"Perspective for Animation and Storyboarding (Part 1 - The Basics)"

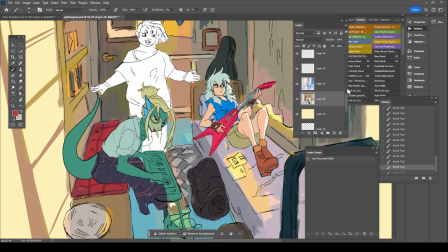(0:11)
Hey guys, it's Toniko Pantoja, and lately I've been revisiting my fundamentals of drawing because I'm realizing that I have some weaknesses,
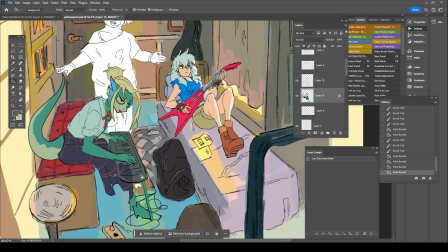(0:18)
and those weaknesses revolve around my fundamental understanding of drawing, and it's starting to affect my professional work,
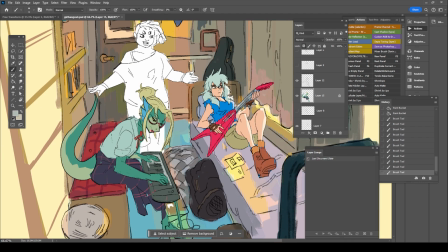(0:23)
so I get a lot of notes revolving around this stuff.
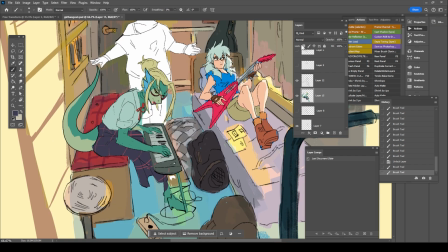(0:25)
It's because of that I'm on this quest to make videos reflecting on addressing some of those things I do struggle with, and one of those things is perspective.
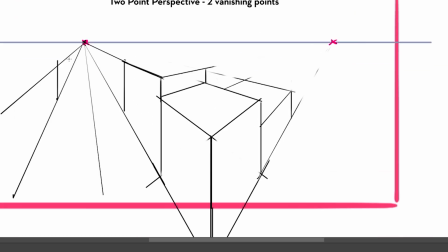(0:32)
I've been revisiting books, I've been restudying Loomis, I've been doing a lot of self-studies, so a lot of this stuff is fresh in my mind.
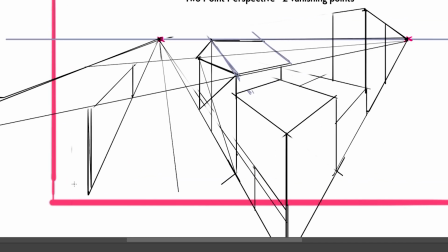(0:39)
First of all, why is perspective important? It grounds everything together in a scene, giving everything form, depth, and visual information.
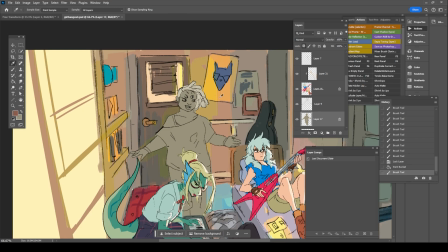(0:46)
It is a foundation of solid drawing. In animation, perspective is important in almost every department, especially in drawing related departments such as animation, layout, storyboarding, design, backgrounds.
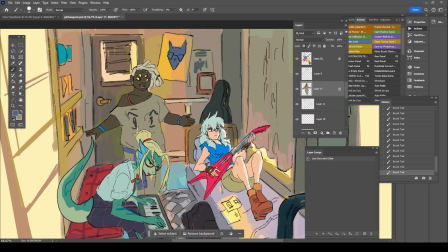(0:57)
Not only is it important, but behind the scenes, it can also be used as visual math, figuring out maintaining proportions of a character in a scene,
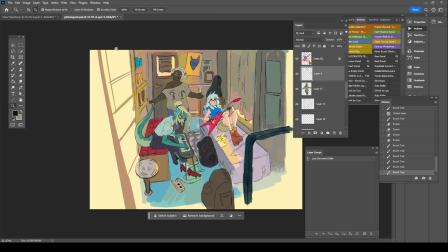(1:05)
using perspective as measurement tools, or how to break down reference to just its bare bones.
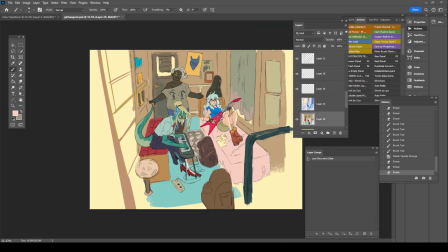(1:10)
The great thing about perspective, as Spencer Wan once said, is that it's a universal language of drawing, meaning it can be internationally understood.
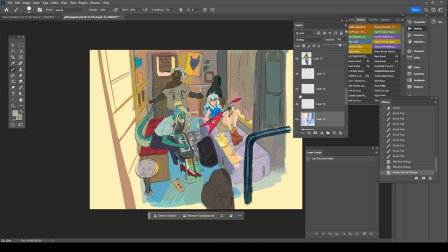(1:17)
So I want to make multiple parts talking a bit about perspective because there's a lot of things I can say about each part, but I'm trying to condense it to my line of work.
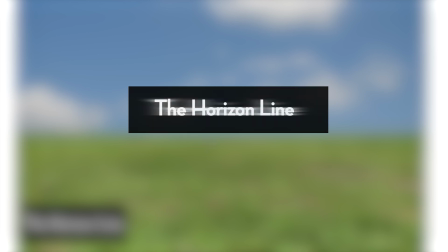(1:26)
So first of all, let's talk about the horizon line. What is the horizon line? Imagine seeing a place where there is nothing but the sky and the ground.
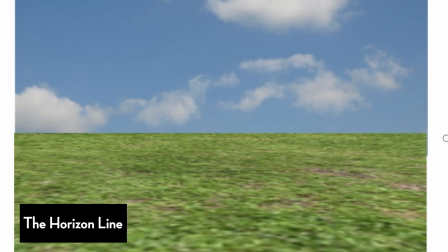(1:33)
A great example is going to the beach and looking straight into the ocean. You just see the sky and the ocean. The fine line of where the sky and the surface meet is the horizon line,
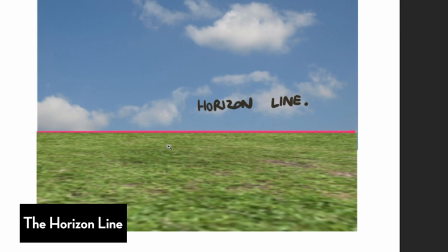(1:42)
also known as the eye line or the eye level because it determines the height level of one's point of view.
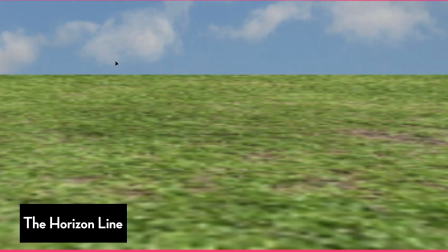(1:47)
If you place the horizon line closer to the top, it feels like we are looking down. The same thing if we were to move the horizon line lower, it'll give the impression that we're looking up.
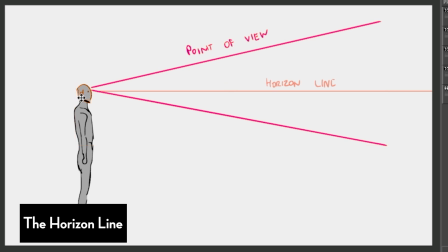(1:56)
If we were to take this concept into a side profile of a person, the eye line or the horizon line stays in place.
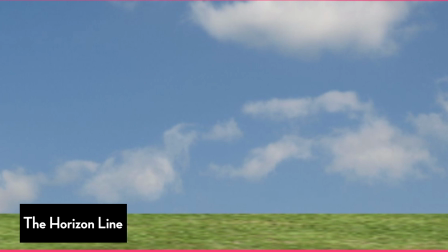(2:02)
But in that person's point of view, the horizon line is either moving up or down. The horizon line always follows the eye level of the camera.
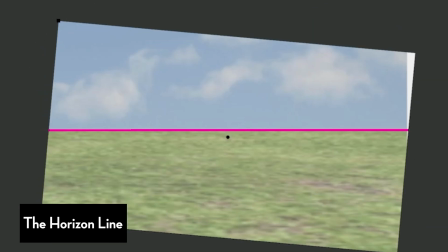(2:08)
By tilting the horizon line, you get a Dutch angle. Imagine tilting your own head.
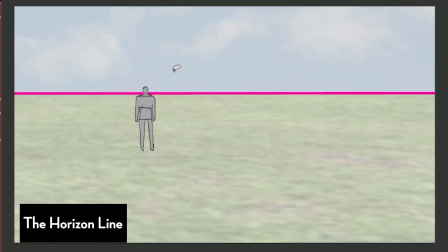(2:13)
The whole world would be slanted. Now here's why perspective is great for visual problem solving.
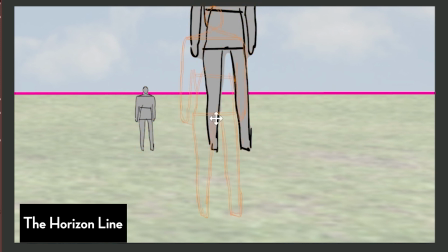(2:17)
Let's take a figure of a man, and we're going to add multiple copies of the man, with all of them being the same height and size.
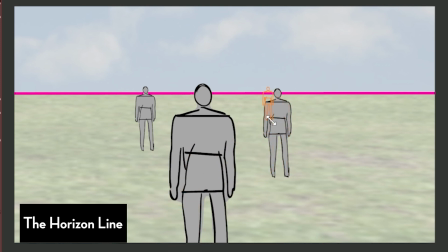(2:23)
However, we're going to place them all over the scene, placing them in different depths, some of them being closer to us and some of them being further away from us. We're going to resize them with the power of digital tools for the time being. Also, all these guys are on the same plane. As a rule of showing consistency, all figures must match their body parts to the horizon line.
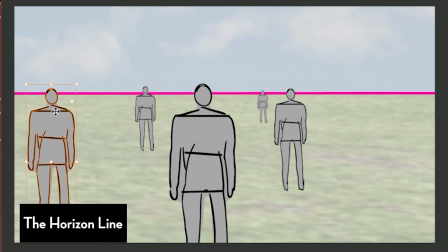(2:40)
So for this case, we're going to make the horizon line meet their eyes. Now, we've suggested that all of these dudes, same height, standing on the same surface, are all spread out.
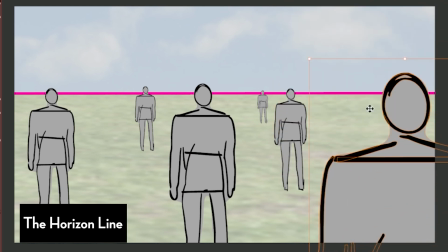(2:49)
This is great for when you're trying to place characters all over the scene and you want to keep them consistent. Now let's do another take where we make the horizon line match the figure's crotch or waist area.
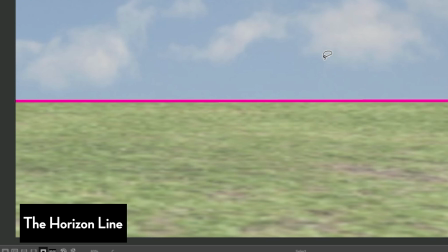(2:58)
This gives the impression that us, the viewer, is kneeling, with our heads or eyes matching the level of the crotch or the pelvis.
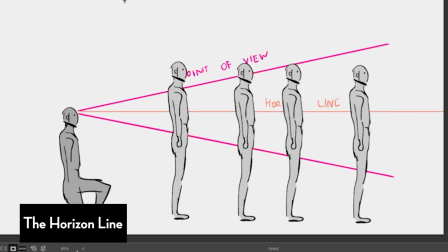(3:04)
Even without a background or perspective grid lines, there are already hints of depth by how consistent these figures are to the horizon line.
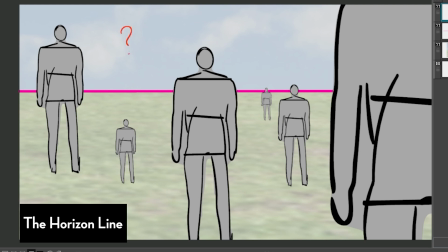(3:11)
If we didn't make all of our figures match body parts in the horizon line, so some on the head, some on the waist, some on the chest, we've obscured consistency. Something like this would only work if the figures are on different levels of the set, or some figures were either sitting or doing some other action that has them elevated or lower to the ground.
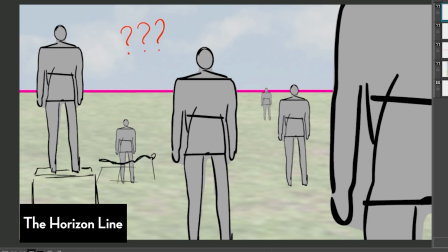(3:29)
Without a background, it's hard to determine the depth and foundation of a set.
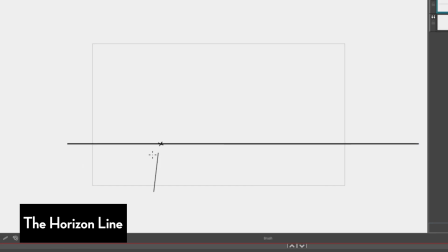(3:33)
But when I storyboard or do thumbnails, a horizon line is enough for me to determine whether a shot is a high angle or a low angle shot. This is enough information that when I show it to my directors or supervisors or clients of what I'm going for, they have enough information to determine what they're looking at.
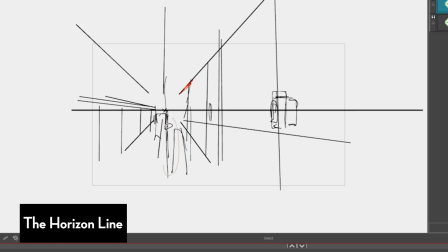(3:48)
As a practice, I'd recommend doing sketches of scenes. Whether it's cafe sketches or sketches of scene ideas, indicate your horizon line to establish it.
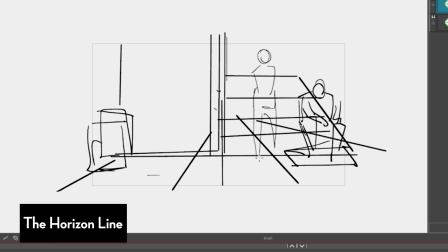(3:55)
If you're doing cafe sketches, for example, try making the horizon line the same height level of your own eyes.
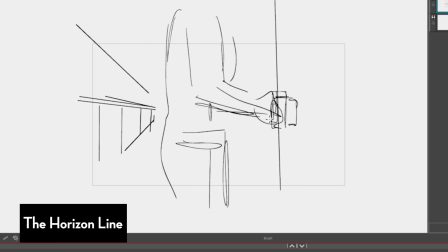(4:01)
So let's say you're sketching and there are people standing and your eye level meets their hips. There's a huge chance that other figures that share a similar height would have their pelvis match the horizon line.
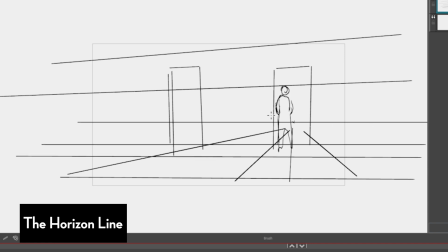(4:11)
But it already gives you a reference of what parts are you looking up and what parts are you looking down.
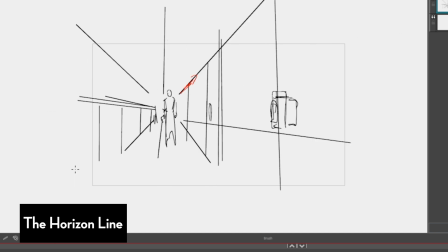(4:15)
It's already going to establish what's under you and what's over you.